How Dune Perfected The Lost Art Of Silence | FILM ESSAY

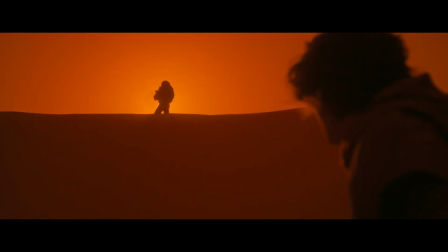28:55 Fraser's contrast between palettes in combination with the minimalist background colours fashion a supreme polish to each frame,
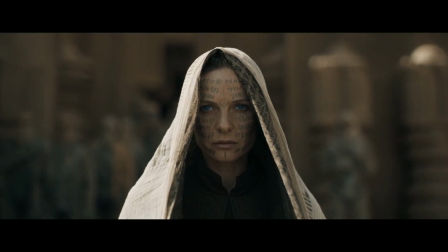29:03 and in doing so has fashioned Dune into an aesthetic monolith.
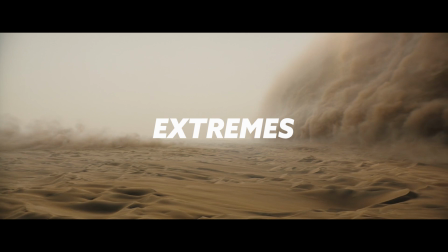29:08 Fraser maintains a quiet palette choice relying on no extreme, rather than painting erratically and noisily.
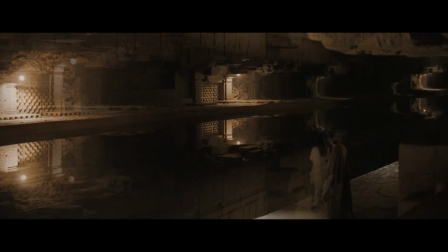29:19 Fraser masterfully manipulates the stillness he constructs in his compositions,
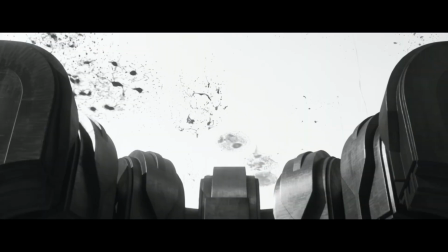29:25 shifting spatial volume between the depictions of the Harkonnen and Fremen.
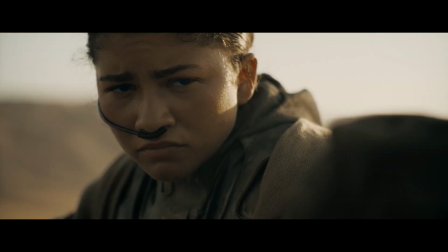29:29 A reliance on close-ups that solo frame the Fremen, crafting a singular feel to the Fremen's military might, contrasted with the Harkonnens where Fraser employs more medium and wide shots.
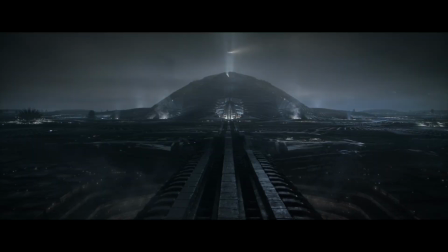29:42 These shots emphasize the Harkonnen supremacy in scale and numbers, whilst connoting distance and detachment.
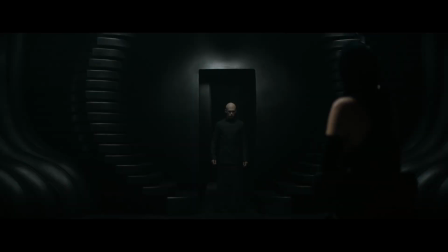29:49 Fraser also compositionally communicates a greater divide and loneliness for the Harkonnens.
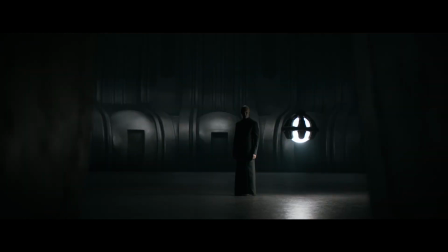29:55 Here, Feyd-Rautha seems like a lost soul in these metallic rooms.
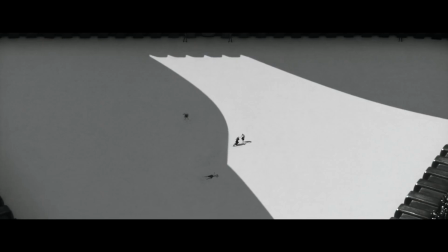29:59 In the arena, there is this immense gulf between Feyd-Rautha and Baron Harkonnen,
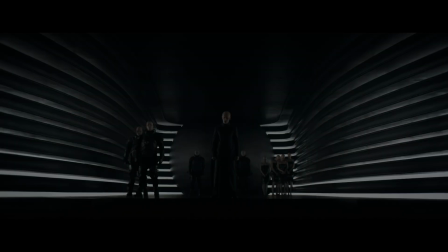30:04 who is loftily positioned atop an impossibly monstrous tower block. Similarly, when Feyd-Rautha enters the Baron's chambers after his victory,
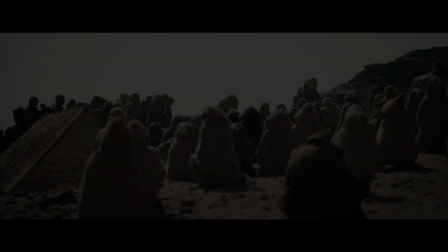30:12 he stands so far outside the Duke's vicinity, whereas the Fremen are composed in frame with one another.
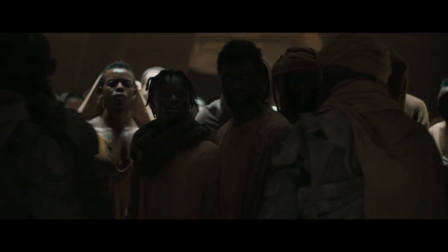30:19 In the Siege to Bar, we see crowds of Fremen in huge social clusters.
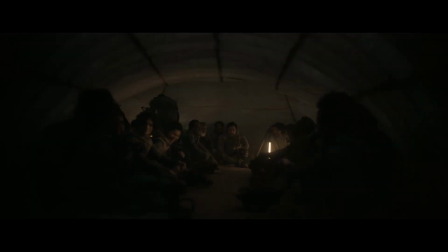30:23 In this tent, the claustrophobically compact composition conveys a tight union between all the Fremen.
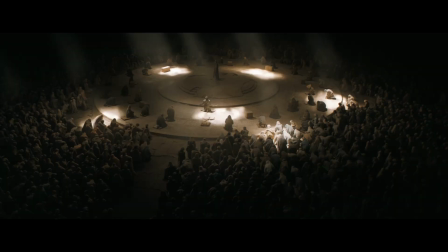30:29 And in the assembly chamber, when Paul makes his speech, everyone remains shoulder to shoulder, no gap, no divide between one another.
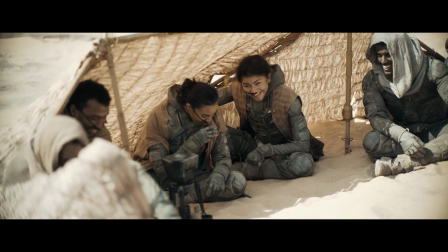30:38 All of this reflects their social wealth in opposition to the Harkonnens' social austerity.
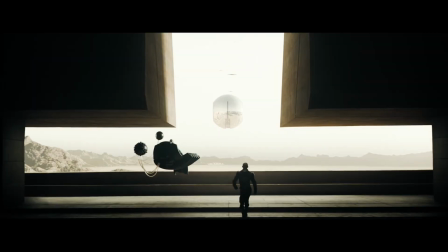30:44 It's Fraser's meticulous attention to these quiet spatial dynamics that deeply
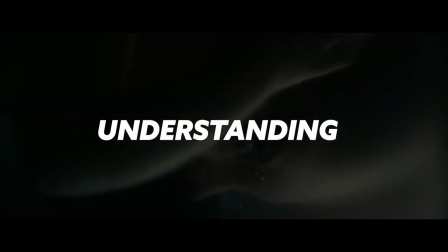30:49 imbues us with an almost telepathic understanding of Dune's social divides.
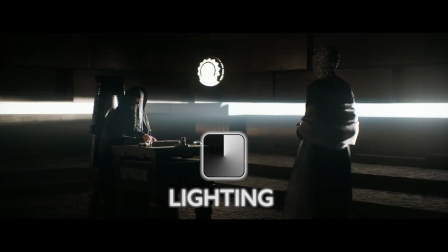30:56 Fraser adeptly shapes lighting with profound elegance.
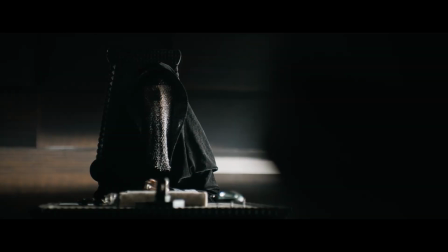31:00 Whole scenes are compassed often in so much black that everything becomes silenced by shadow, choosing to allow a single glimmer to ring out.
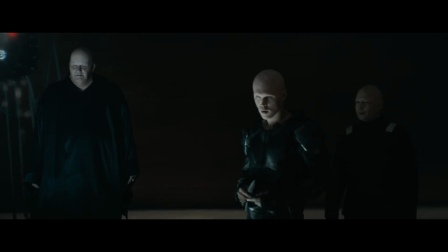31:09 Fraser paints the Harkonnens in darkness, sharply silhouetted, mirroring their bleak and muted reality.
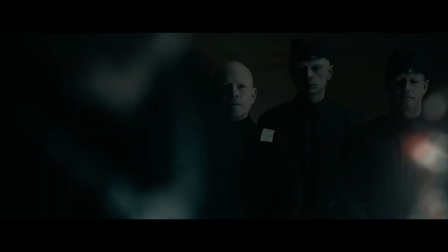31:16 In this map room, Raban and the other Harkonnen seem to be in complete shadow despite the bright blue light supplied by the Solido console.
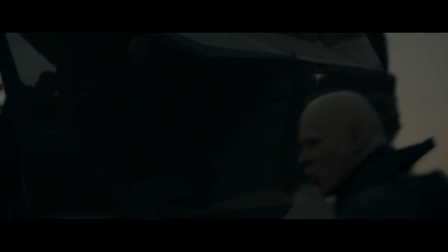31:25 When the Harkonnens are leaving for battle, this army regiment is completely entrenched in blackness despite it being dusk on Arrakis. Even when entering the Ornithopter, the interior is oppressively smothered in shadow.
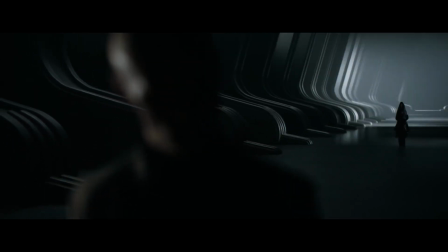31:39 The corridor in this scene with Lady Margot is completely pitch black, the fireworks providing only mere flutterings of light.
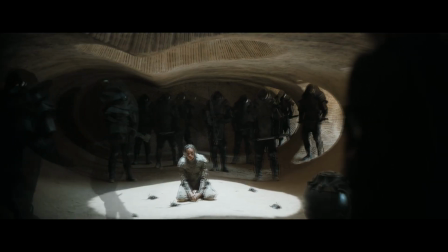31:48 Shish Akli sits in a pool of light, while all of the Harkonnen soldiers remain stationed around its perimeter.
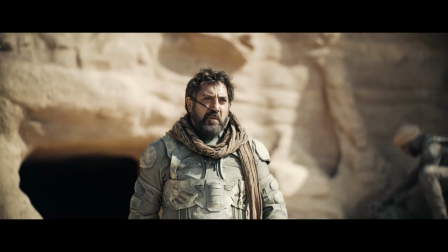31:55 To the Fremen, the full force of Arrakis' sun bears down on them, illuminating all,
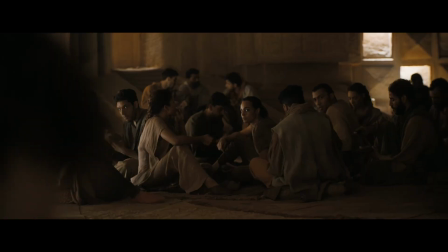32:00 revealing everything, reflecting the clarity of their simple lives, no exploitations, nothing to hide.
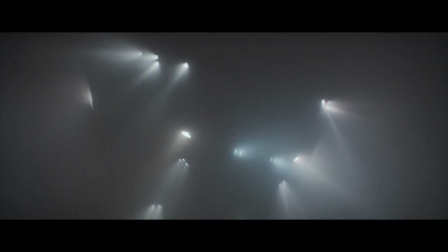32:07 Through this interplay of light and shadow,
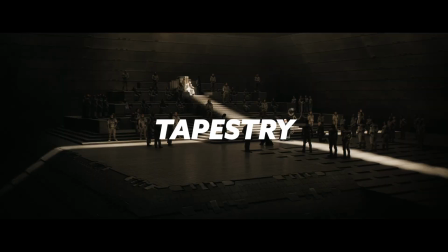32:10 the subdivision between the Harkonnens and the Fremen is formed into a tapestry of illumination that voicelessly reveals everything. There's a huge problem at the core of this stylization. Despite the effective unison of these techniques to achieve this stark, potent richness in cinematography, it all just seems so grossly simple.
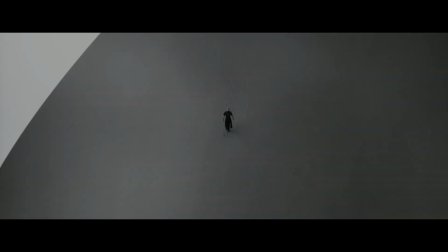32:37 The harsh black colouring, distant cold composition, and dark shadowed lighting too on the nose.
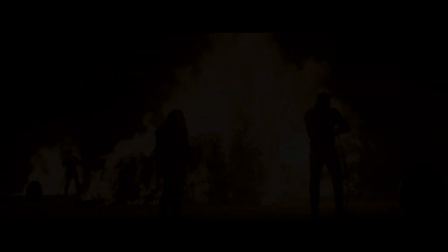32:43 But the transcendent final act of Dune utterly destroys all of those consternations,
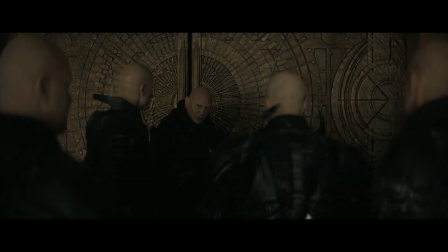32:49 where the utility of this simple divide constructed through muted tools evolves to form something far more colossal.